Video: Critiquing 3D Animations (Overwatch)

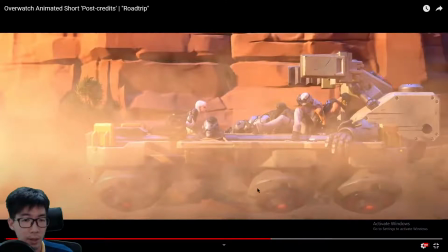12:27 And I think this is what happened here with her legs.
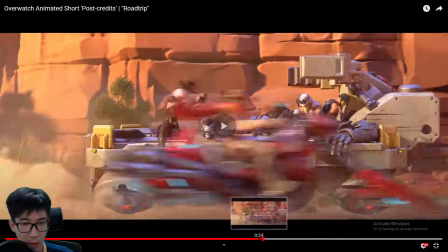12:33 Before I move on to the critique of the legs, the hand animated part, the way her legs went up,
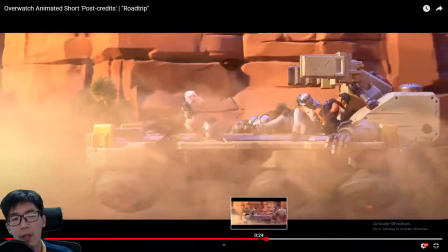12:45 just think, do you feel like Ash fell over, or did she raise her legs up?
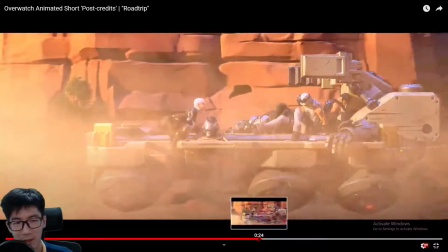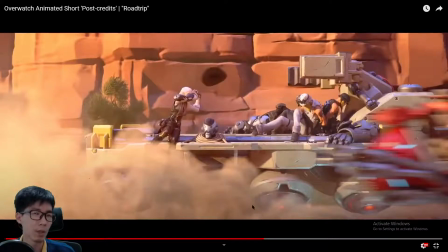12:59 So seeing that speed of her legs going up, it feels to me that she is raising her legs, tucking her legs under her, more so than she is being thrown to the left by the
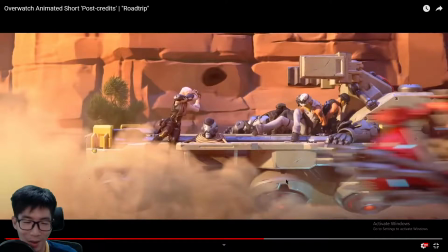13:15 wind of the bike that went past her. Yeah, so it's like, okay, the wind pushed her body to the left,
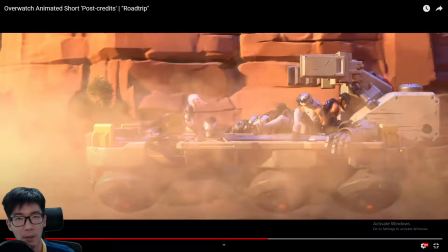13:30 but it feels like the leg is brought up by her own volition, not because she fell over.
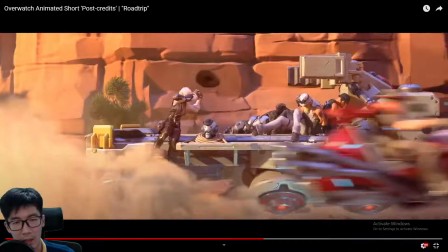13:37 Because if one were to be falling over, legs and body, as the body leans to the left, the leg should be going up.
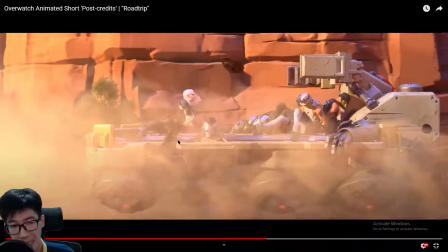13:46 The right leg is going up, yes, but left leg completely like quite stable, isn't it?
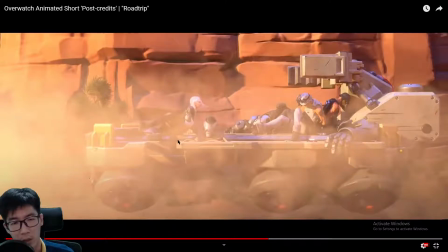13:53 And then all of a sudden it just like goes up too nicely,
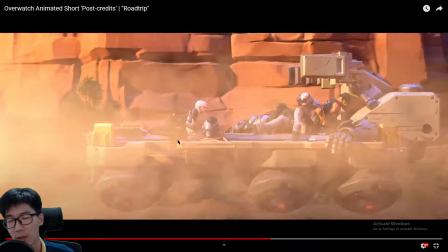13:58 to the point where it just feels like she's tucking her legs under her. And then come the next one, just look at how her right leg falls.
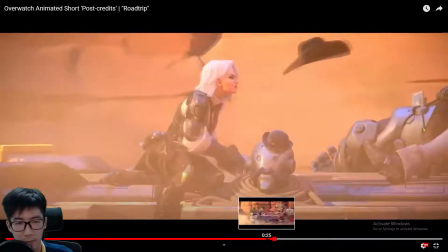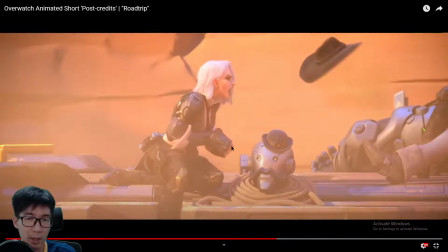14:19 I think it's falling a little too quickly. Too quick, yeah, and the angle is a little bit steep as well.
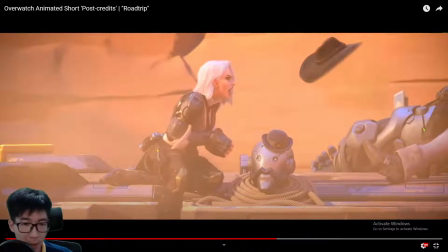14:34 Maybe because it's female, wider hips maybe, but this leg angle I think is too steep. What I would think makes more sense is a leg angle, something like that.
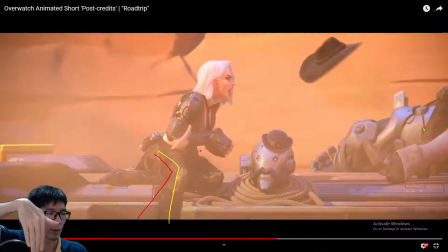14:49 So her right leg, instead of being so straight like this, is gonna face outward a little bit more. You can try on your own, sit on your bed or something, and then just lean over.
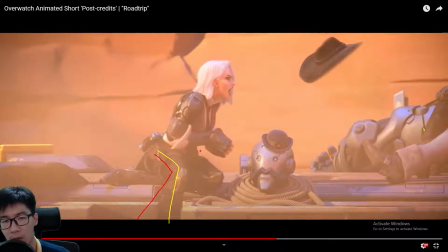15:03 Just lean over and just observe how your legs move. Adopt her pose. Put one leg under you, and then have the right leg on top of your left, and then just lean over a little bit.
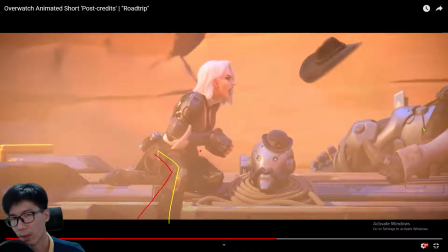15:20 You will find that your right leg is gonna curve a little bit more, but then again, maybe it's because I'm male and she's female. Maybe she has got more flexibility in her hips, or maybe the hip angle of a female just allows her legs to be like that. I'm not too sure.
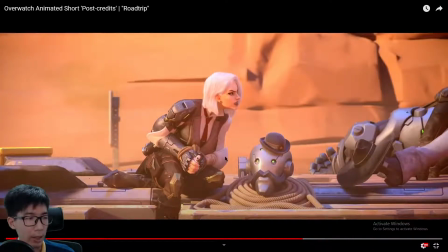15:44 I feel the pain in the throat of the voice actor.
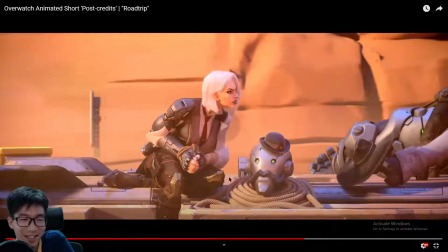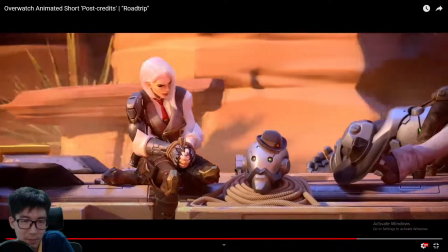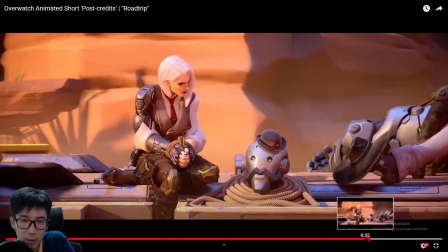15:59 Okay, so this hand flick thing, I haven't seen frame by frame of this.
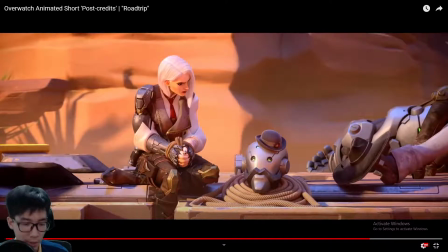16:06 Let me just look at this frame by frame. Whoops.
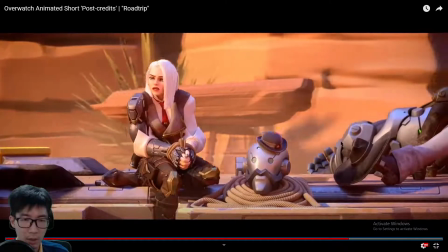16:14 It's too much.
What are you looking at?
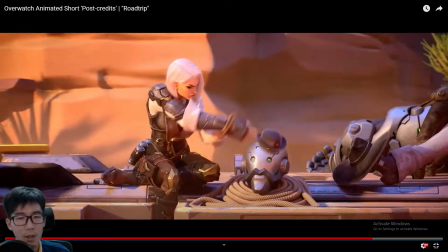16:21 Ah. So she does the one finger from the start.
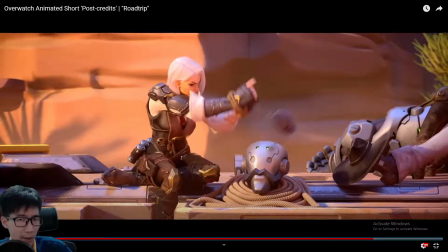16:27 I think one finger is a weird choice. No doubt you want to do something different.
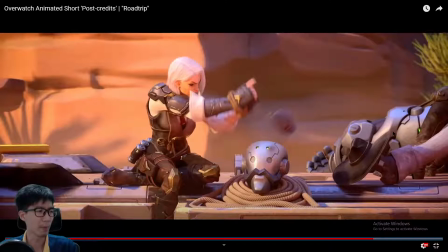16:35 I think one finger is just weird. Normal people would just like, okay, let's say you want to sweep something off. What would you do? You would do 5 fingers, right? You just like slap it off. You wouldn't do this, right? Even though it may be a small object, like it's irritating you to heck already.
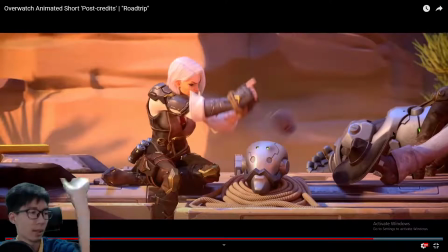16:55 Even if it's a small pencil, an empty bottle, you will use the back of a hand and just like flick it away, rather than use fingers. Yeah, one finger. It just doesn't make sense here to me. So what I'll do is I should extend all the fingers instead of just that one index finger to do it.
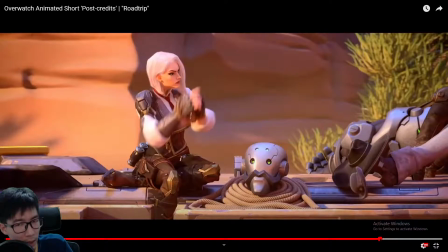17:17 And the hat. I don't think that hat should be that bouncy.
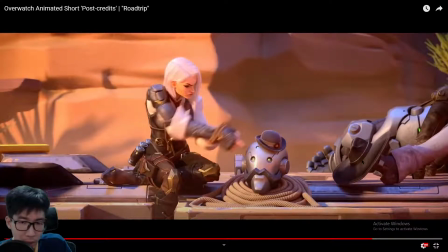17:24 And if you were to look at it frame by frame,
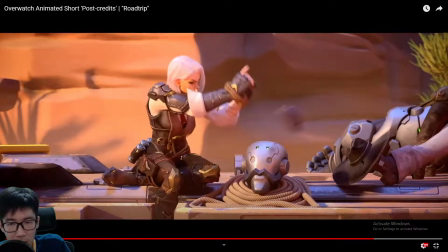17:29 okay, so just feel the trajectory.
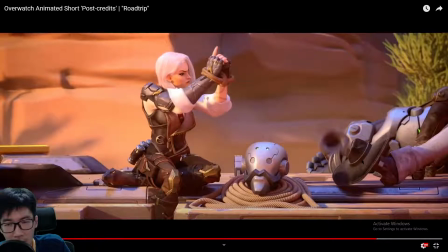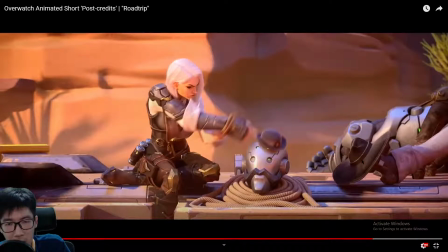17:43 Okay, so the head starts on bob.
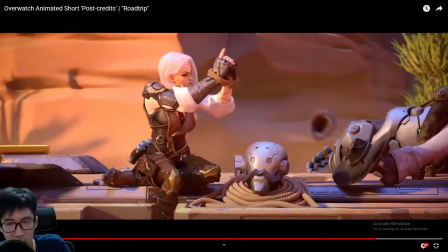17:48 If let's say I were to pause it here, where do you think the head is going to land? If I were to surmise, I draw the trajectory, it's been like this, so you want the head to be landing about here, right?
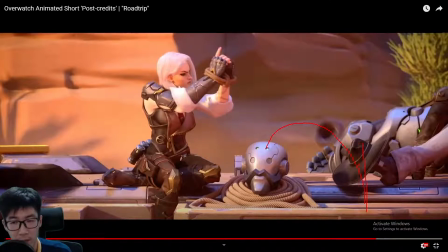18:07 So in the middle, about the middle of Ash's hat. Yeah, so somewhere here. Let's take reference. There's a shadow here in between these two. Whoa, what I drew was
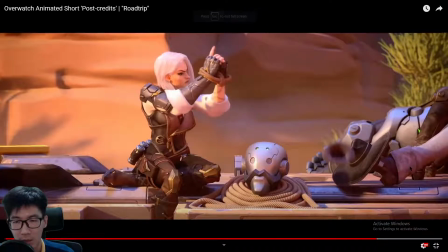18:25 okay, so let's see where the head landed instead.
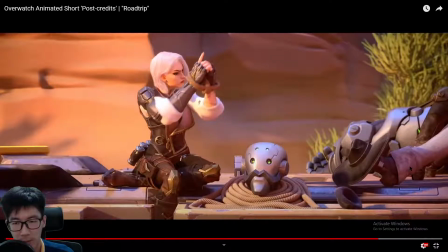Okay, I think I just shot myself in the foot.
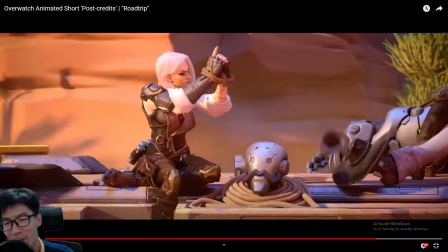18:41 That was unplanned. Okay, my point is the trajectory, the head should go out further to the right. But what you see here is the head is carrying a lot of momentum to your right.
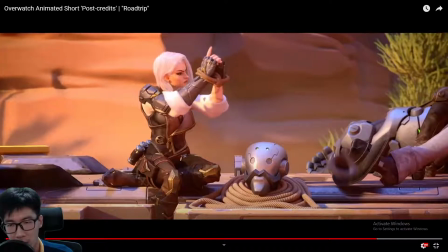18:57 And then all of a sudden it lost all of that and just dropped straight down.
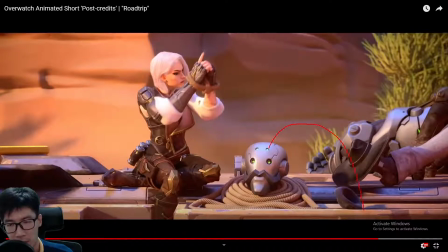19:06 Yeah, you want the trajectory to be a smooth curve, but it looks as if this happened instead. Like, okay, straight down, straight down.
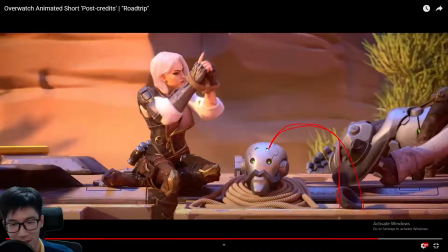19:23 Okay, straight down, like this. Maybe I'll change color. The yellow one, straight down. So the straight down, the yellow one is what is happening in the animation.
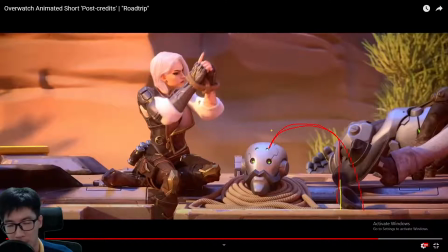19:36 And what I would think the normal trajectory should be is the one in red, the one being circled. It just feels a little bit too forced for me. And from here, such a high bounce, really?
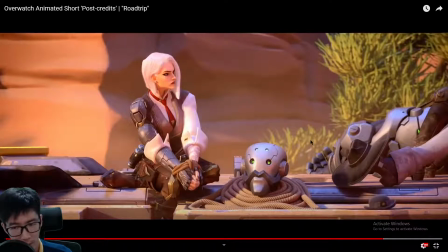19:57 It's I don't know the name of this hat. I'll just call it a fedora.
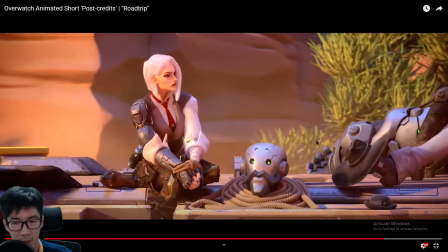20:04 I do have a fedora. Almost like a fedora. It's not that bouncy.
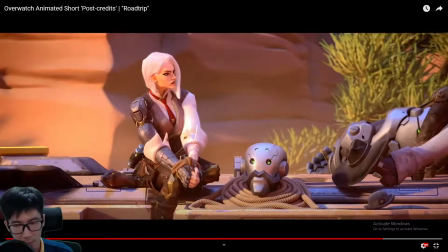20:10 Once it hit the ground, it just stays. It's maybe because of the shape and the material. I know the top crown of this type of hats are quite hard,
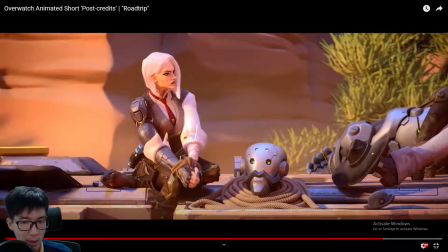20:24 so maybe it would have added to the bounciness. But how I would have animated this hat falling is,